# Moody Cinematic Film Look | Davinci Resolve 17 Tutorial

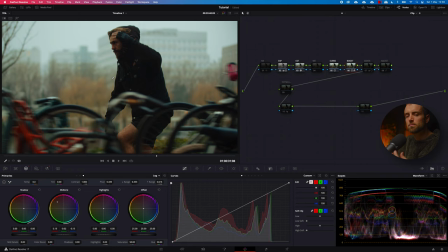4:02 All right, so you can see that there's just a little bit more pop into the trees and, you know, it just gives a little bit more depth to the image that way. All right, next up is the RGB mixer.
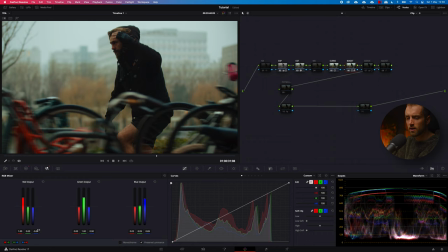4:15 Here I just played around with the blue channel and the green channel and then the blue channel and not only the blue channel on the red output. And if I deselect this, you can see that it makes a minor adjustment, especially to the building here.
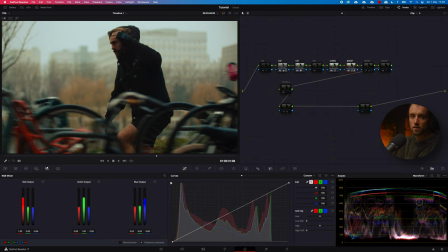4:29 It makes it just a little bit more blue and again, it sort of separates Max from the background. That was the idea here. All right, so now the grade. This is a pretty ridiculous look that I went for because it's very green.
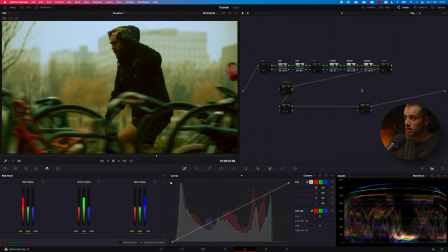4:44 And this is because I knew I was going to work with a codec 2823 D65 film look. Yeah, so that film look sort of works really well on green footage. And once you know that, you can get some amazing results. All right, so what did I do here?
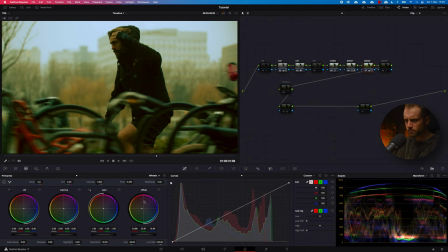5:03 Very simple. I went to the primary wheels, went to the wheel section, and I dragged like the offset a little bit over to yellow, just a touch. And then into the log wheels, I went a little bit nuts.
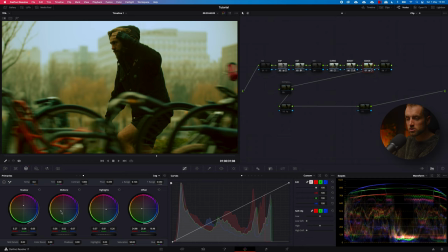5:19 Like I just dragged up the shadows a bit, then, you know, lower the midtones to the greens, push the highlights a little bit over to blue, and push the offset a little bit over to yellow. Then I played around with the high and low range.
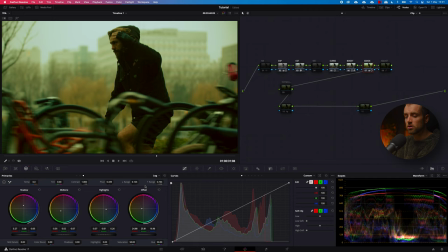5:33 You can see the amazing difference that this makes. So what the low and the high range do, it's actually working like a mixer. Yeah, so whenever I push in a lot of magenta, let's do it here, and then I take out all the low range, nothing is happening.
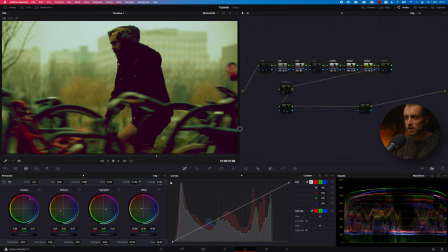5:46 But once I start to add in that low range, you can see that my shadow area is sort of filled with that magenta. All right, so this way you have a lot of control over where you want your shadows, your colors, to be affected.
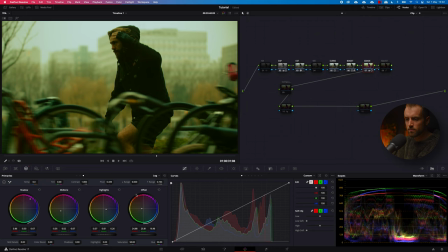6:00 All right, so let's put this back to where it was. The high range, same story. Yeah, so I put in a little bit of blue and green. Let's see what happens if I fill it in all the way. You see that the entire image is very green. But once I start taking it out, you see that
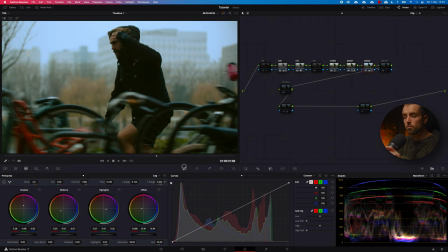6:20 the high range, like the highlights are more tailored towards blue. Yeah, but once that I start to bring in that high range, you can see that the greens are coming back. So you just have to play around with these tools until you think you see something that satisfies you, that looks good in your opinion.
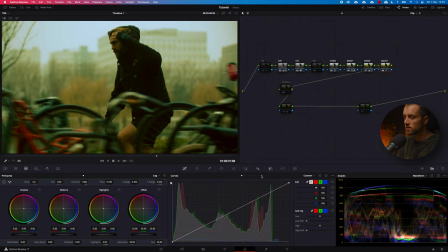6:40 So this adjustment node is basically a curves.
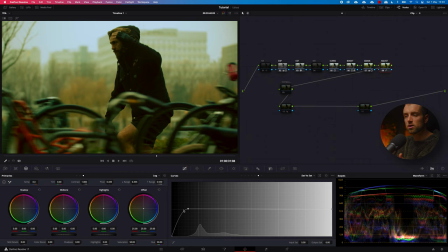6:44 If you go to the set versus saturation, you can sort of tell resolve what part of the saturation scale needs to be black. Yeah, so when you go over to the left side, this is all black. And I want that my shadows, my true shadows, will remain black all the way.
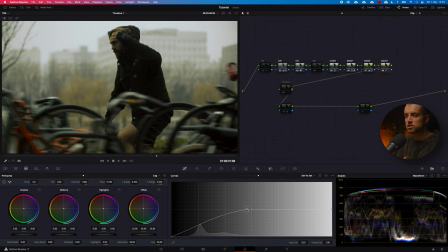7:02 Yeah, so let's see what happens if I drag this over. You can see that from the darker areas, the colors start to fade out. All right, so this way you can make sure that whatever you do in your grade,
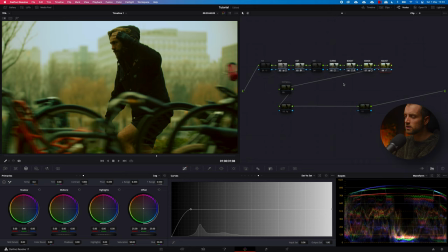7:16 if you make it green, if you make your shadows green or blue or red or whatever, you will make sure that your blacks, like your true blacks, will remain black. All right, now let's see what happens if we add in that film look.
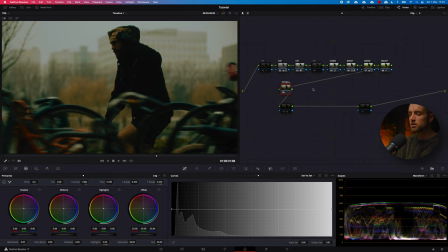7:30 Bam. All right, so this is where the entire sort of image comes together. All right, because this film look, this codec 2328 film look, is very strong, very contrasty.
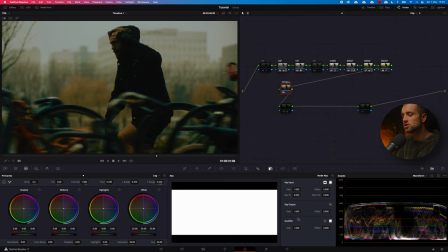7:42 That's why I put it in a compound node. Now, I didn't add any effects on this compound node,
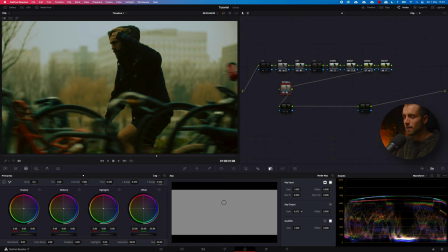7:48 but normally you can just drag this gain knob down if you think that the output is too strong.
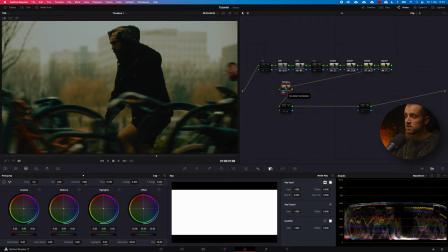7:56 All right, that's why I put it in a compound node. But in this case, I thought this looked kind of sick, like just I really liked it. So let's see what's in this compound node. Show compound node. So here we have another color space transform.